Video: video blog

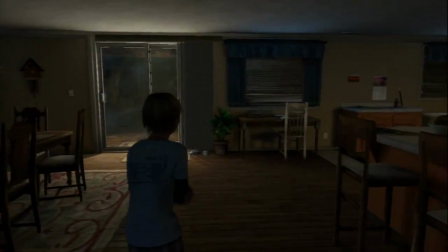I really like the fact that in this prologue there's no creepy music at this part,
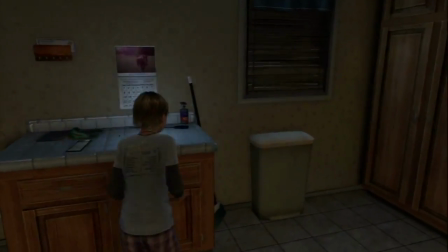which I think some other game companies might have put in to give you just creepy undertones and things like that.
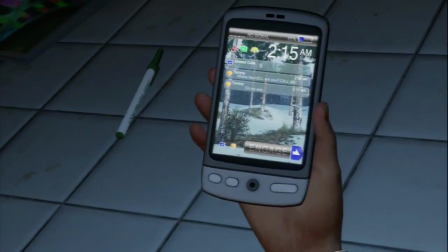But since there's no music or soundtrack or anything like that,
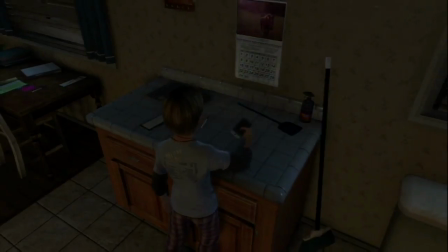it just gives you a sense of that you don't know what's going to happen at any time.
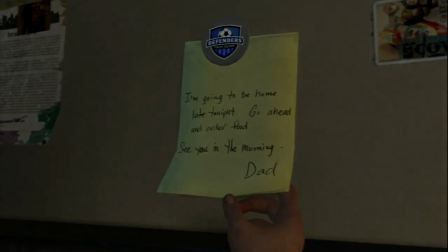Foley is so important in video games as well, because it's not just in the cutscenes that it's important, it's just within the gameplay.
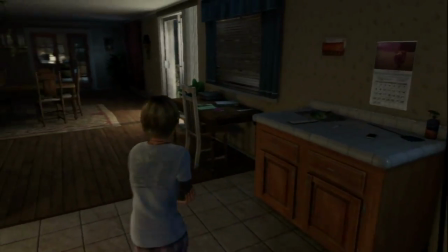If there wasn't any Foley within the vibrating phone, then
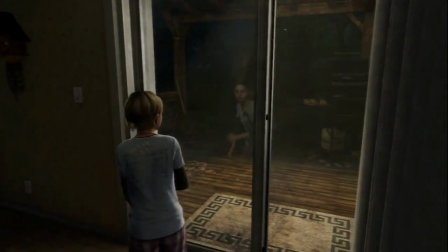the players might not have known that this was a thing that you had to go and do to progress the story,
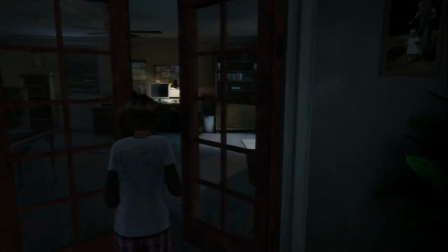and it's so important to the gameplay, but also to the story as well, which is great.
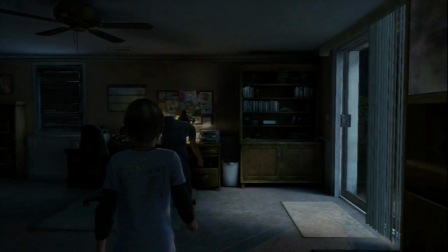At this bit, you can hear the music slowly start to creep in, and it keeps at this pace for a while to keep it really nice and subtle,
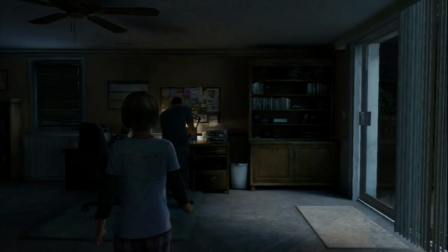and to let the voice actors shine and the Foley shine as you're just getting introduced to this world.
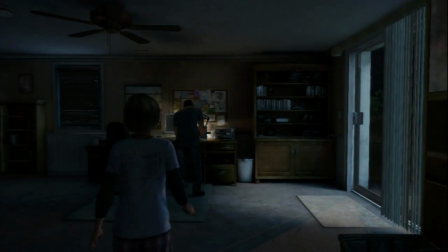And
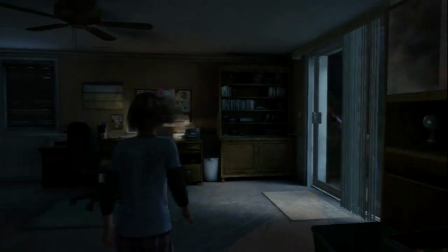I think it's great that they let you experience that on your own without being
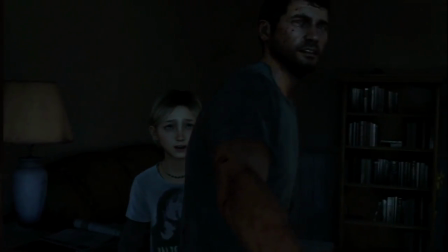told that this is scary or this is supposed to be overly suspenseful or
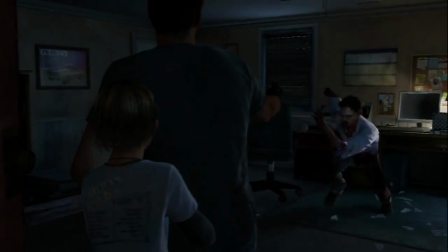things that other musical notes that evoke a certain type of emotion.
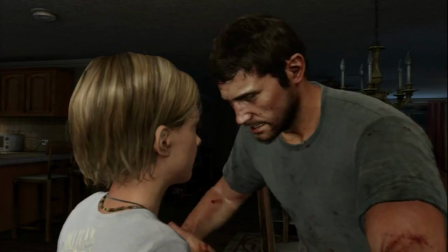I think it's great that they let you experience it for yourself without being told how to feel.
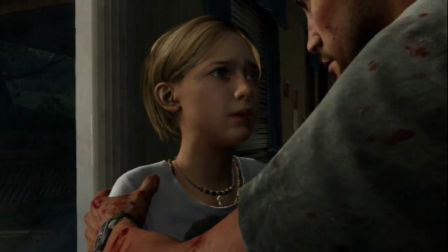I think just this whole prologue is just amazing for me,
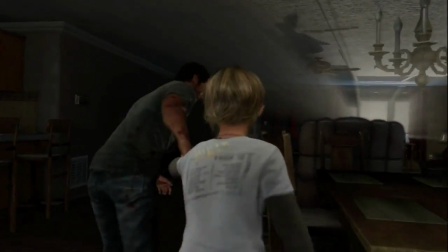because every time I've replayed it,
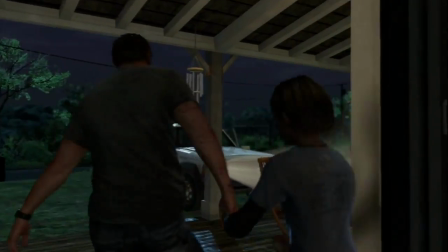there's been something new, whether it's something visually or something to do with the sound design.
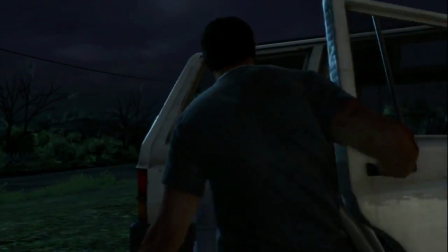There's something new every single time that I just missed the last time.
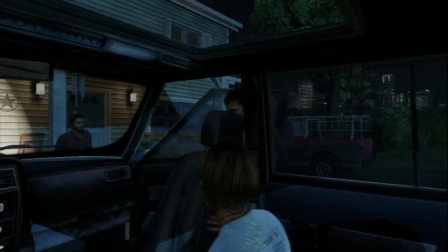With this bit in the car, you can really tell that the voice actors have had some direction in the way to act, as
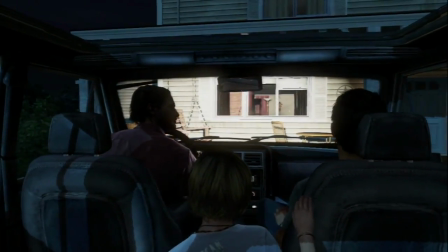obviously the daughter's just witnessed her own dad kill someone,
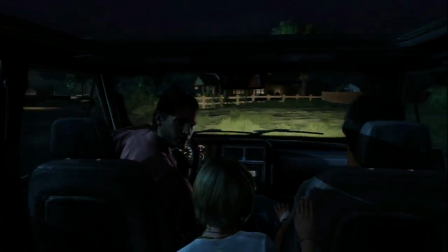but she also at the same time kind of knew that he was this kind of crazy looking person,
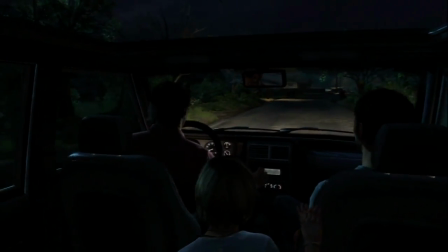and that he was sick, and she knows that
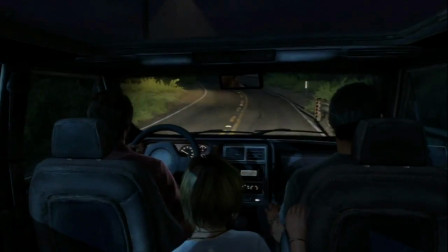some weird things have already happened, so it's quite conflicting within itself, and you can really tell that she's upset, but at the same time she wants to
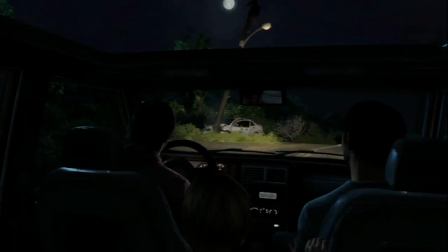stay strong for her dad. And I think even her dad's scared, because you can hear him breathing really heavily and
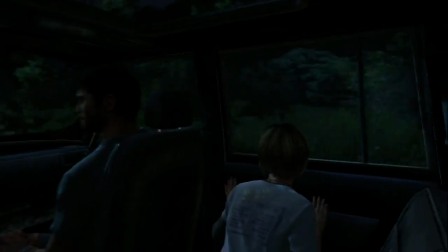just sound really unsure with everything he says during this car journey.
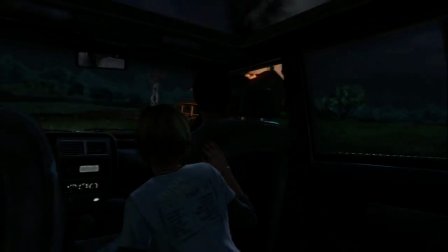Like I said earlier, this whole section up until they crash the car is just
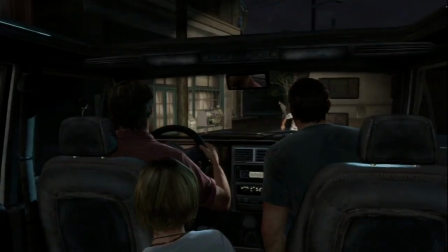he's just building the soundtrack up.
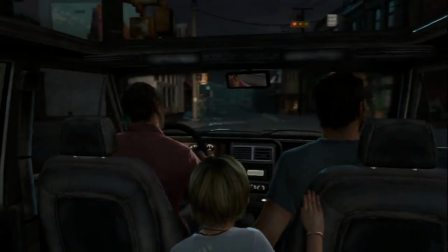It starts off really subtle, and then lots of tiny little details are added to the overall soundtrack to help it build really well. And the whole car journey, even though I cut it in half there, the whole car journey is just about building this
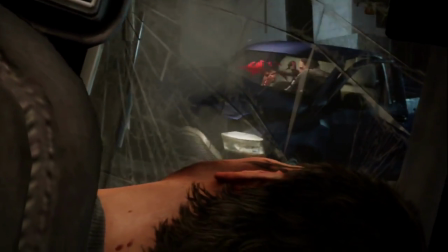world that's just randomly gone into chaos, and we're given little pieces of information through the radio,
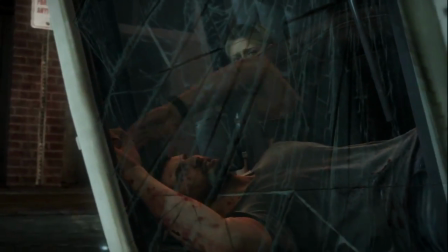and this is a great tool for
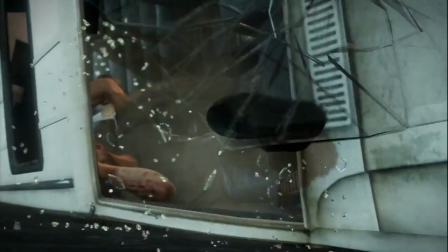people who want to give story to the world and things like that.
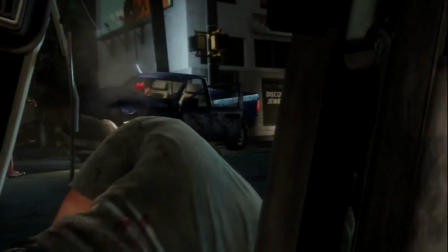So it's really good and really subtle in the way that they deliver the little snippets of story.
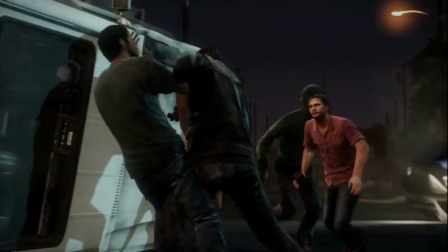This next bit is great for the sound design, because this part of the gameplay is about giving the player
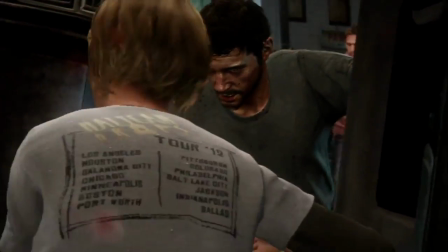the freedom to experience the horror of this outbreak in the middle of the city
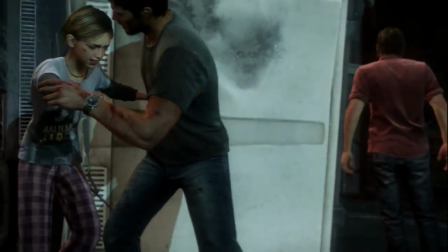without letting them do anything that would seem out of character.